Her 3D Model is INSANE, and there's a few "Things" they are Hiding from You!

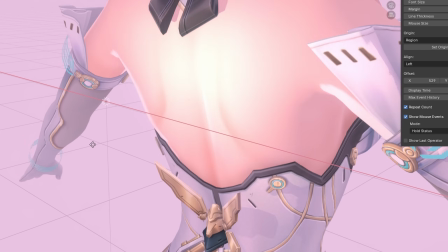(4:08)
This is without a normal map, and this is with a normal map.
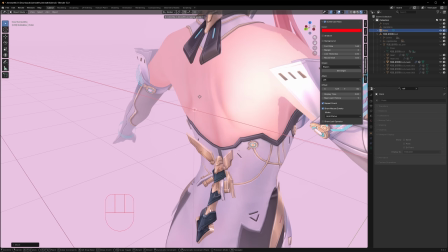(4:14)
You can see that the lights and shadows kind of catch on to the shoulder blades a little bit more, as well as the center of the back.
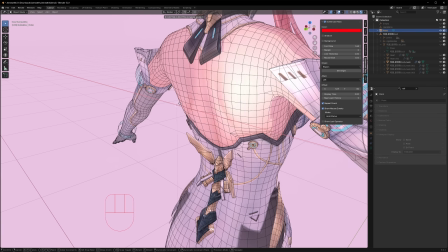(4:20)
So it adds a layer of depth to the model, and is relatively lightweight. When you're up close at certain angles, it breaks the illusion.
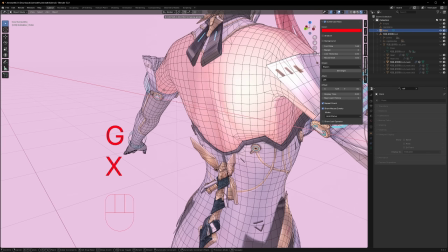(4:27)
Wuthering Waves design is really good at knowing when to use normal map depth and how much of it to apply.
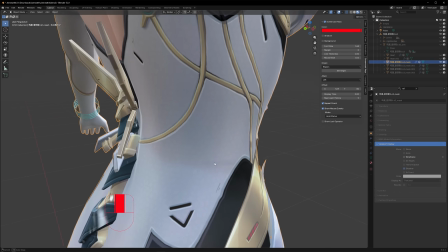(4:33)
Also goes really well with creases in the clothing.
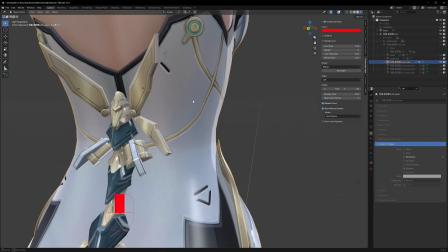(4:36)
Without a normal map, there's literally nothing here going on in terms of clothing folds, and it makes a drastic change when it's introduced.
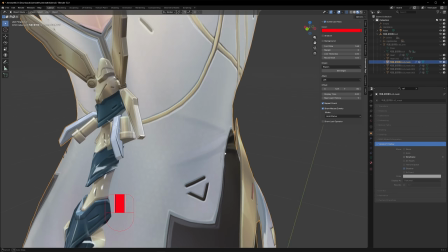(4:42)
The clothing fold is created by that altered lighting interaction.
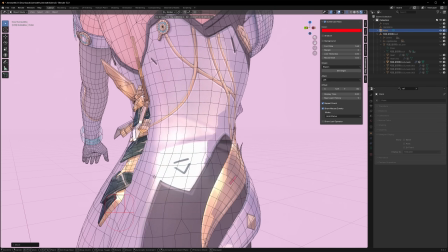(4:47)
There's so many details this is used for, such as skin folds, clothing materials.
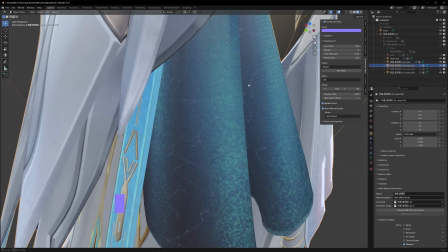(4:53)
Look at all those tiny material details that you can achieve with just a normal map.
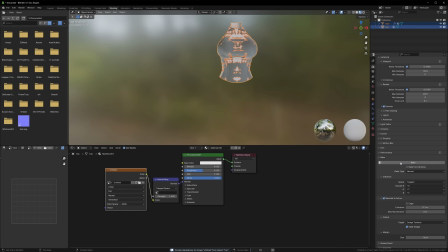(4:59)
And don't worry, we'll have an upcoming clothing tutorial where we'll demonstrate how to make your own normal maps within Blender.
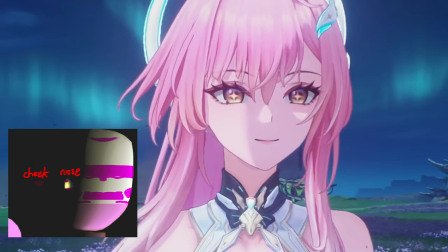(5:06)
Also present in-game but missing from the free model is the SDF face shadow texture, which is used for, well, the face shadows.
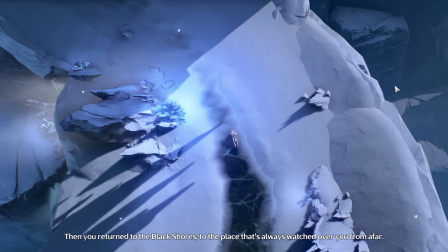(5:15)
Some in-game models have 70 plus total textures, with the MMD models usually cutting out half or more.
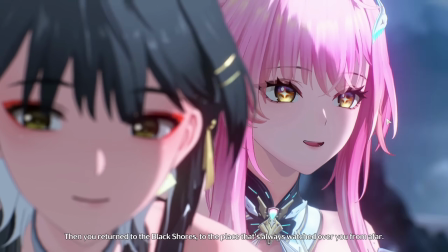(5:21)
A lot of them are dedicated special effect textures.
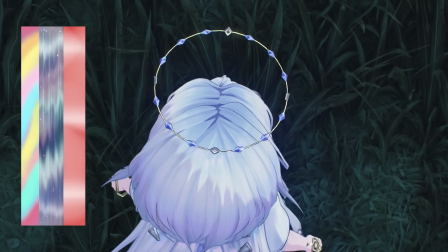(5:24)
I think the strip in the middle of this texture is used for their new hair highlights because of its iridescent hues and the slightly staggered setup of it.
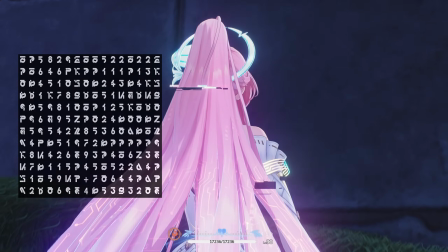(5:32)
There's one for her Matrix waterfall effect, which they just mask out, and a handful of them for the heart display on her chest.
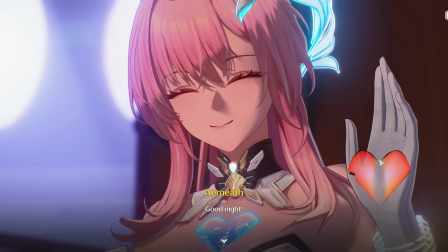(5:38)
These all did not ship with the MMD model. On that note, these unique visual effects have been that X factor for these 3.x characters for me.
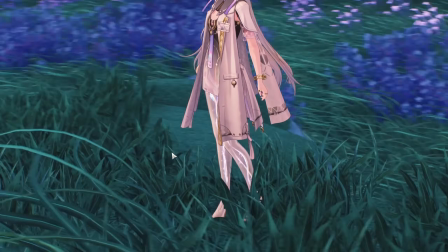(5:46)
They add that spiciness. For example, we had Mornier's beautiful prosthetic legs.
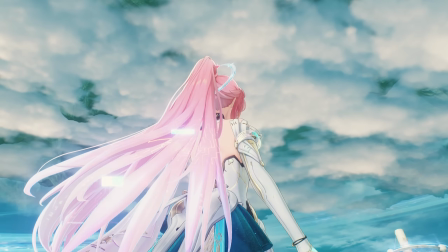(5:51)
And now aemeath's digital ghost features like the glitching, the matrix cascade, and this infinity mirror-like heart.
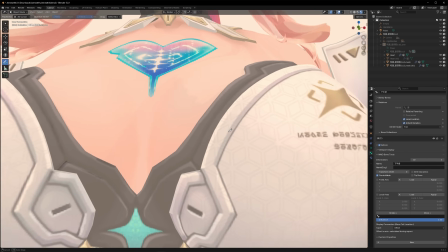(5:59)
This is one of the precious details that unfortunately didn't make it to the free model.
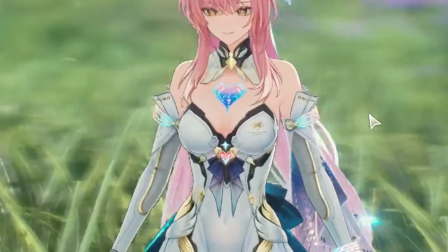(6:03)
The inner hearts in-game have this parallaxed depth effect, but in the MMD model, it basically became a sticker.
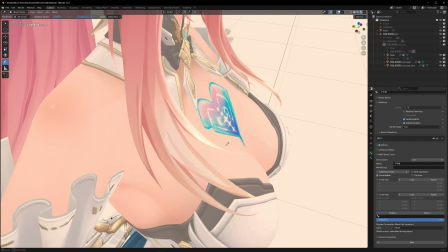(6:13)
That's okay, the free model will always have limitations, and this is an opportunity to have some fun recreating it.
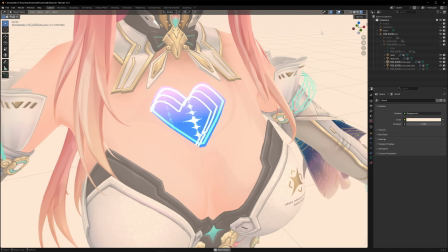(6:19)
The coloring will be a little off, but I just wanted to quickly try the visual effects. It's got the matrix cascading, as well as the inner parallaxing a little.
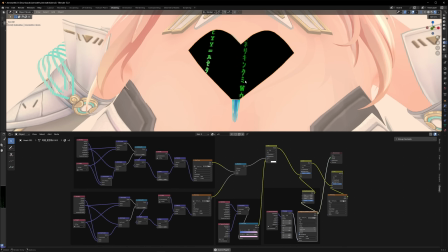(6:27)
It's really just the tacit mark. The cascading matrix letters I literally just subbed from the matrix. And yeah, you can easily plug in GIFs into your image textures. Just make sure to hit the play button.
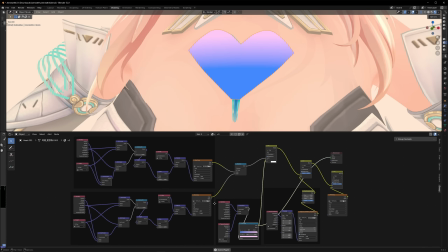(6:38)
Just swapped out the colors, threw a lazy gradient on it. Then of course we have the inner heart image.
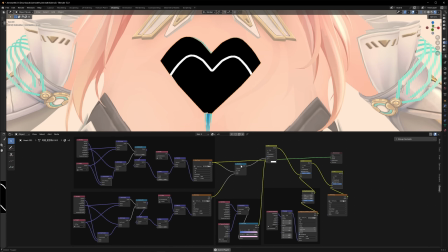(6:45)
That's displaced a little to create some fake depth. And we can just duplicate this setup 2 or 3 times and play with the offset of each one to our liking.
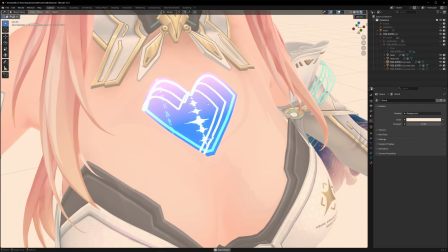(6:53)
And if I had a little more time, maybe a little more movement on the rings and the tacit mark itself.
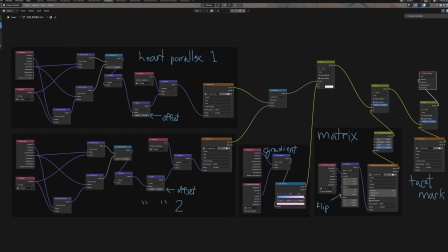(6:59)
Yeah. Here's the whole node setup, and I'll link a video in the description where I learned the infinity mirror parallax thing.
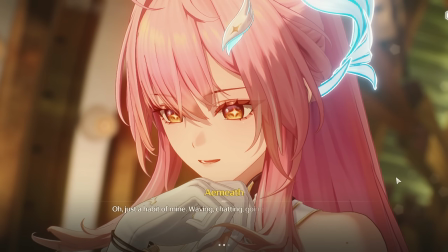(7:07)
Alright, so chronic skip button user here, but whenever aemeath is on screen, I never skip.
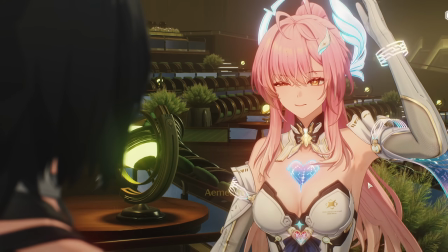(7:12)
Reason being, they really stepped up cutscenes with these adorable and dynamic expressions, which are fortunately included in the free models.
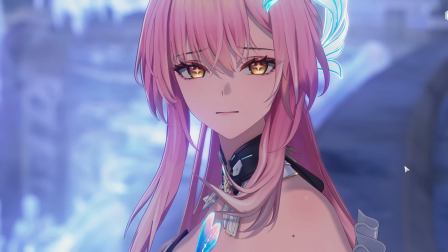(7:19)
They're surprisingly quite generous with leaving in the shape keys. You can literally find a lot of the one-off faces that she makes in the cutscenes.
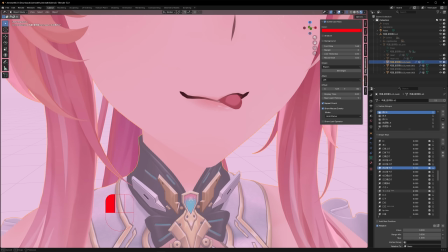(7:27)
Hey, yo! I saw this interesting shape key.
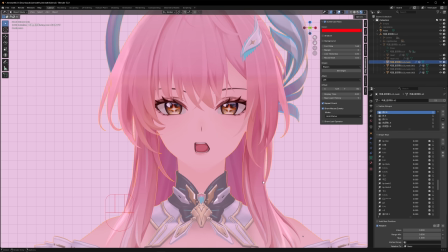(7:33)
Where is it now? Okay, here. At first glance, you might be wondering, why do they have this weird face?
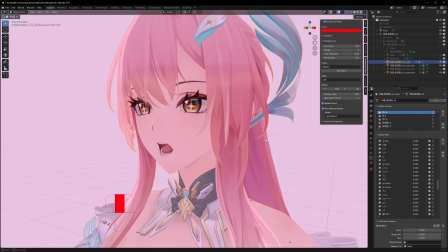(7:38)
But this is actually a view-dependent face that's meant to be viewed from the right quarter angle.
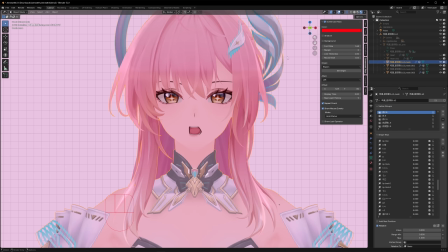(7:43)
Right, I'm sure you've seen a mouth that's drawn like in this shape, which wouldn't make sense from the front, but for some reason it looks correct from this angle.
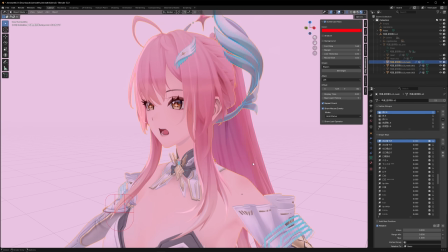(7:51)
Here, let's make it even more extreme. Look at this. So this still looks correct, right?
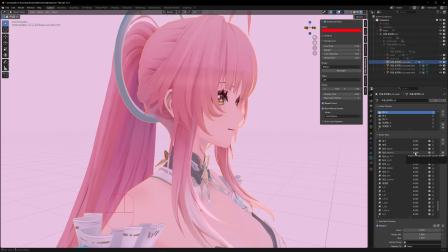(7:56)
But when you look at it from the front, that's what it looks like. There's so many view-dependent shape keys here, which I think is something relatively new for them.
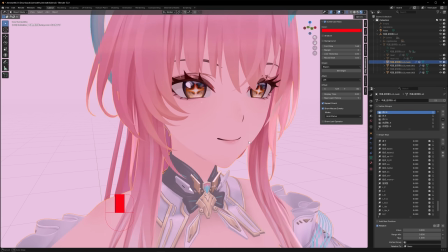(8:05)
This one, for example, it flips the direction of her eyelashes,
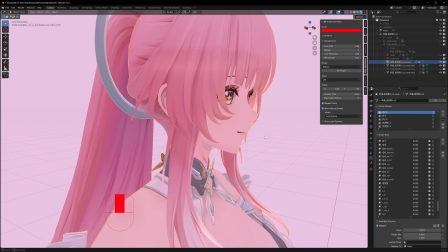(8:09)
and that makes it look better from this view angle, and it looks weird from the front when you do this.